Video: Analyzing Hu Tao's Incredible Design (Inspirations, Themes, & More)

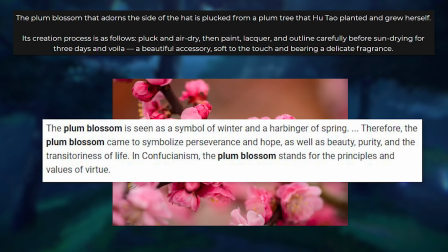Unfazed by the cold, they are associated with strong endurance,
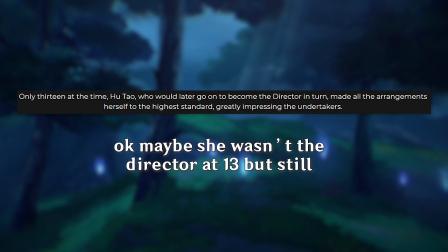which makes sense for Hu Tao since you'd have to be a pretty strong person to become the director of a funeral at the young age of 13.
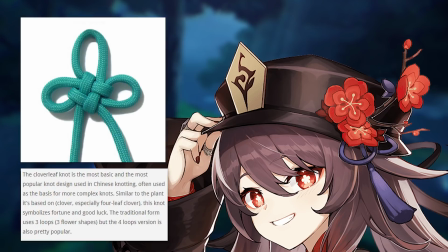Under it is an indigo string, which looks like it could be a cloverleaf knot, the most basic and popular Chinese knot representing fortune and good luck.
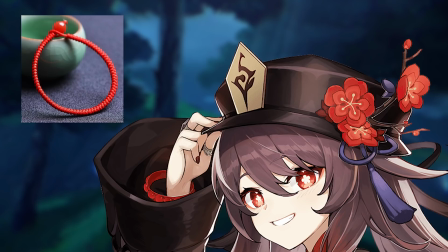It may be hard to notice because of her long sleeves, but Hu Tao wears a red bracelet on her right arm.
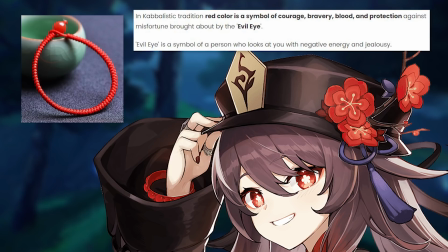Originally from Kabbalah, but also in many other beliefs like Chinese Buddhism, them, this represents warding off evil.
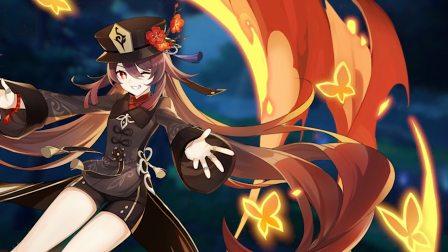It can also symbolize qualities of courage and protection.
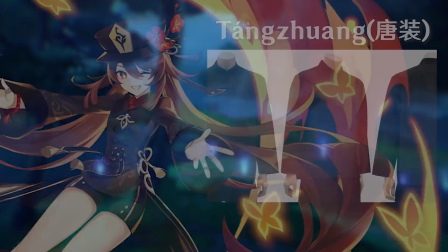Last for this section is Hu Tao's jacket, which has horizontal knots down the center, similar to that of a Chinese tangzhuang.
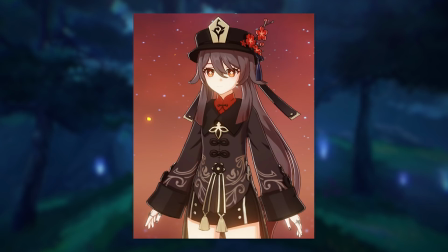On it, there is a reflective pattern and there are gold detailings sprinkled throughout.
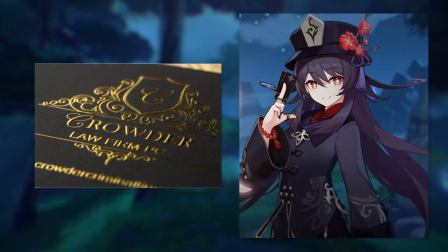It reminds me a lot of gold embossing, which is used on fancy cards, maybe like the ones you would receive from a funeral business.
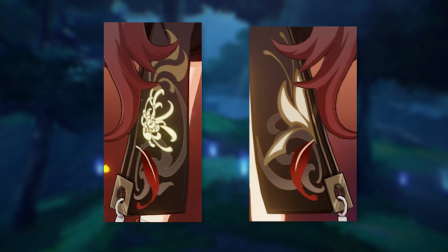Hu Tao's coattails are designed with floral patterns.
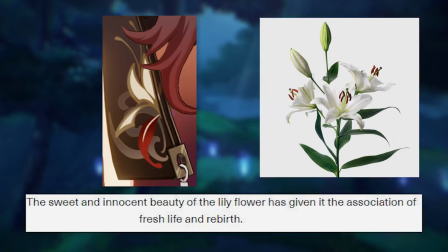I can't say I'm great at identifying flowers, but the ones on the back right and inside seem like they could be lilies, which may represent life and rebirth.
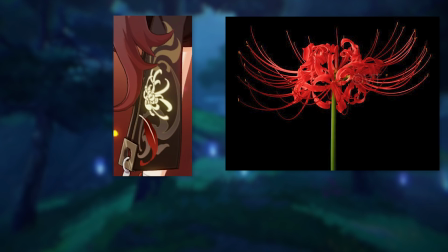The flower on the back left, however, is completely different looking. It kind of reminds me of the red spider lily.
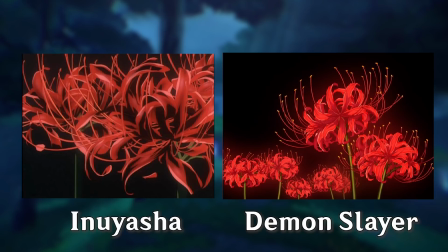This flower, which can be found natively in China, represents death and reincarnation. You might recognize it from some popular anime, which use it for its strong symbolism.
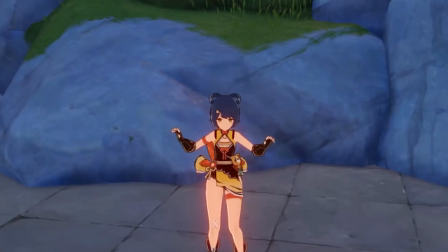Next up is animations. Hu Tao falls into the medium-sized female body type, and so she has those basic movement animations.
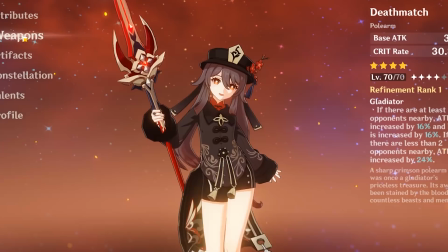She also has the same plunge attack as every other polearm user in the game.
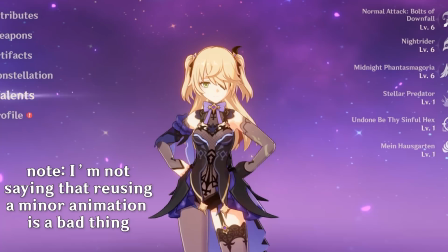Her menu animations for looking at weapons and talents are also reused, but other than that, everything seems to be unique.
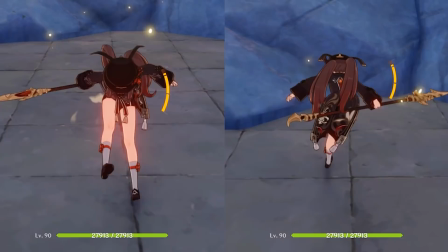Her charge attack is just like Xiangling's for the most part, but she skids on her heel at the end. When her elemental skill is activated, the skid is slightly different.
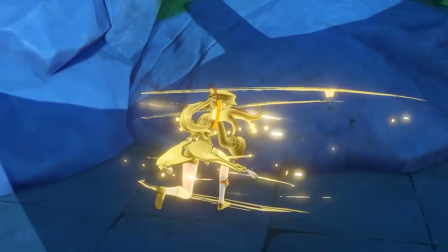When Hu Tao dashes, she can pass through enemies and a butterfly effect is displayed. If you listen closely, you can actually hear the flapping of their wings.
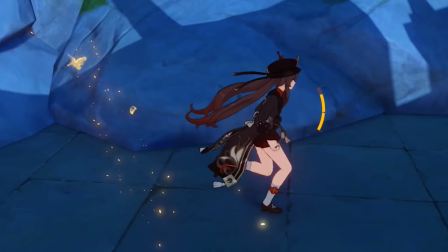The effect is a shade of yellow similar to the trail of physical attacks, and they both turn red-orange during Hu Tao's skill.
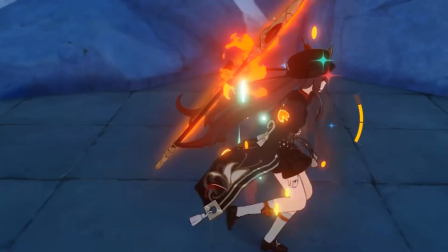The sound effect played is also changed.
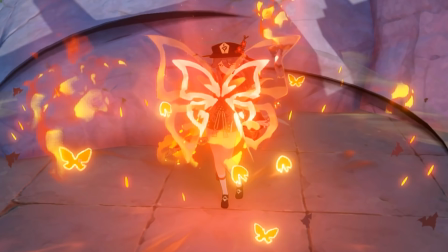Speaking of her elemental skill, on activation, she strikes a pose and you see the image of a butterfly.
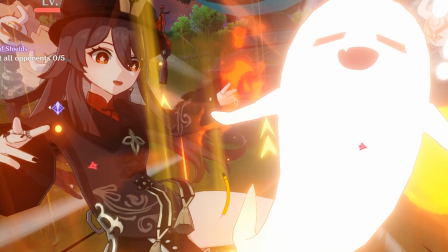For her elemental burst activation, the camera zooms in just like on every other 5-star character.
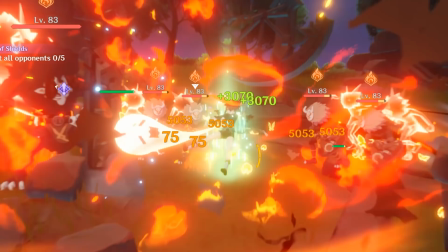This animation shows Hu Tao whipping around her ghost, and for a brief moment when it hits an enemy, you can see their soul leaving their body.
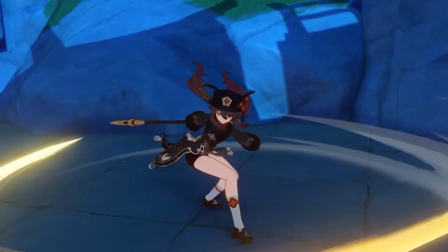And last but most certainly not least, we have the basic attack combo.
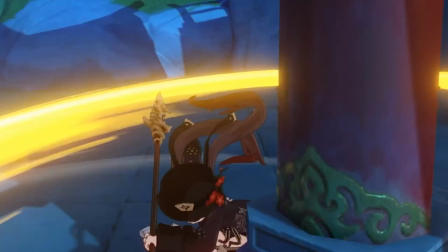When I first saw it, my first thought was that it looked carefree, and the more I looked into it, the more sense this made.
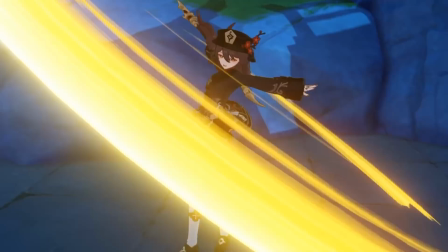The reason why it seems so different is because Hu Tao has her arms pointed straight out away from her.
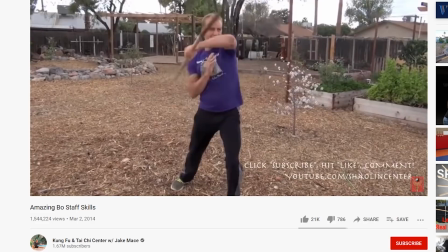Typically when fighting, you would want to keep a free offhand close to you in case you needed to protect yourself with it.
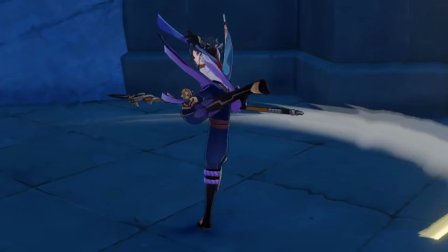In fact, if you look at Zhao's attacks, his offhand is around his chest area.
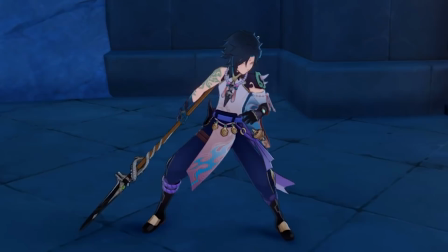And this makes perfect sense that he would take a more serious approach to fighting, considering that he is all about slaying demons.
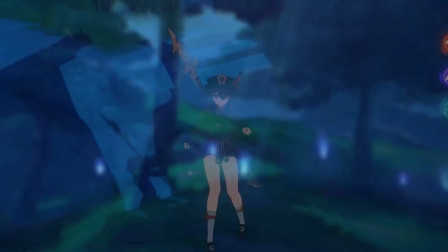Meanwhile, Hu Tao does not even like fighting to begin with.
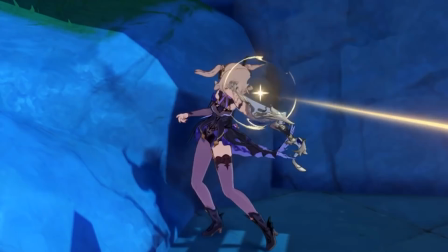Getting back to the actual attack animations, Hu Taos are similar to Fischl's in that they have a bit of extra flourish when resetting back to the default stance.
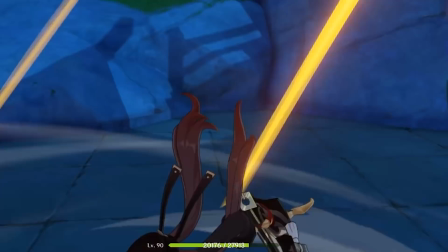Animations like these are rarely even seen, yet the animation team always puts so much effort into making them.
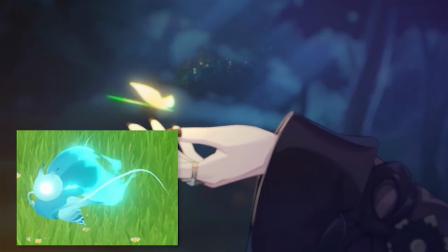Now talking about themes, let's get back to those butterflies. In her character teaser, Hu Tao mentions that they are guides because they want to become Seelies when they grow up.
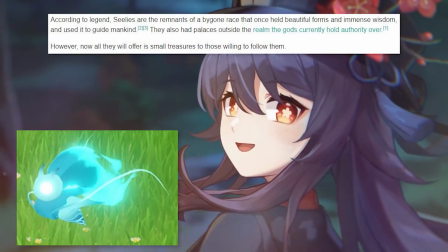As far as I can tell, this is just a reference to how Seelies are typically guides to treasure, and also how they are spirits of the deceased.
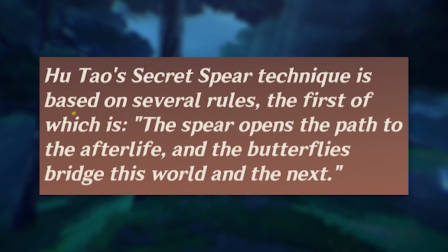The description for Hu Tao's elemental skill, Guide to Afterlife, states that Hu Tao's secret spear technique is based on several rules,
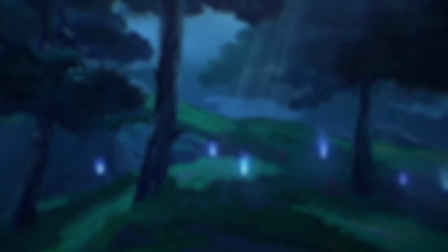the first of which is the spear opens the path to the afterlife and the butterflies bridge this world and the next.
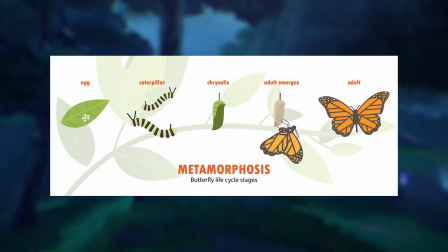Butterflies can symbolize transformations from one lifestyle to another, as caterpillars and butterflies live completely differently.
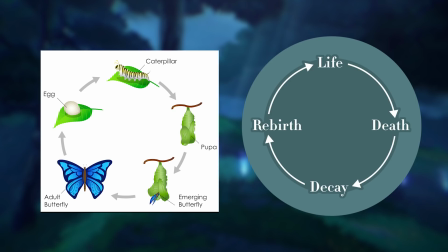I can't think of any other kind of animal that would better represent how life and death are completely different yet are tied to one another.
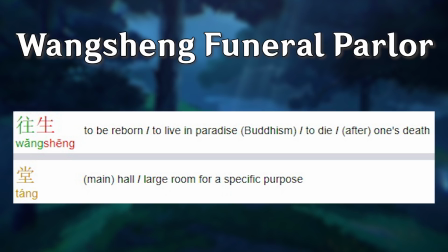This concept is further explored in many different ways. The Chinese characters for the Wangsheng Funeral Polar literally translates to Hall of Rebirth.
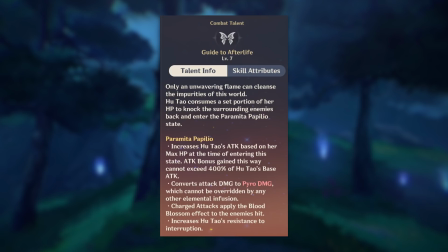Hu Tao's elemental skill, guide to afterlife, sacrifices her own health to increase her damage.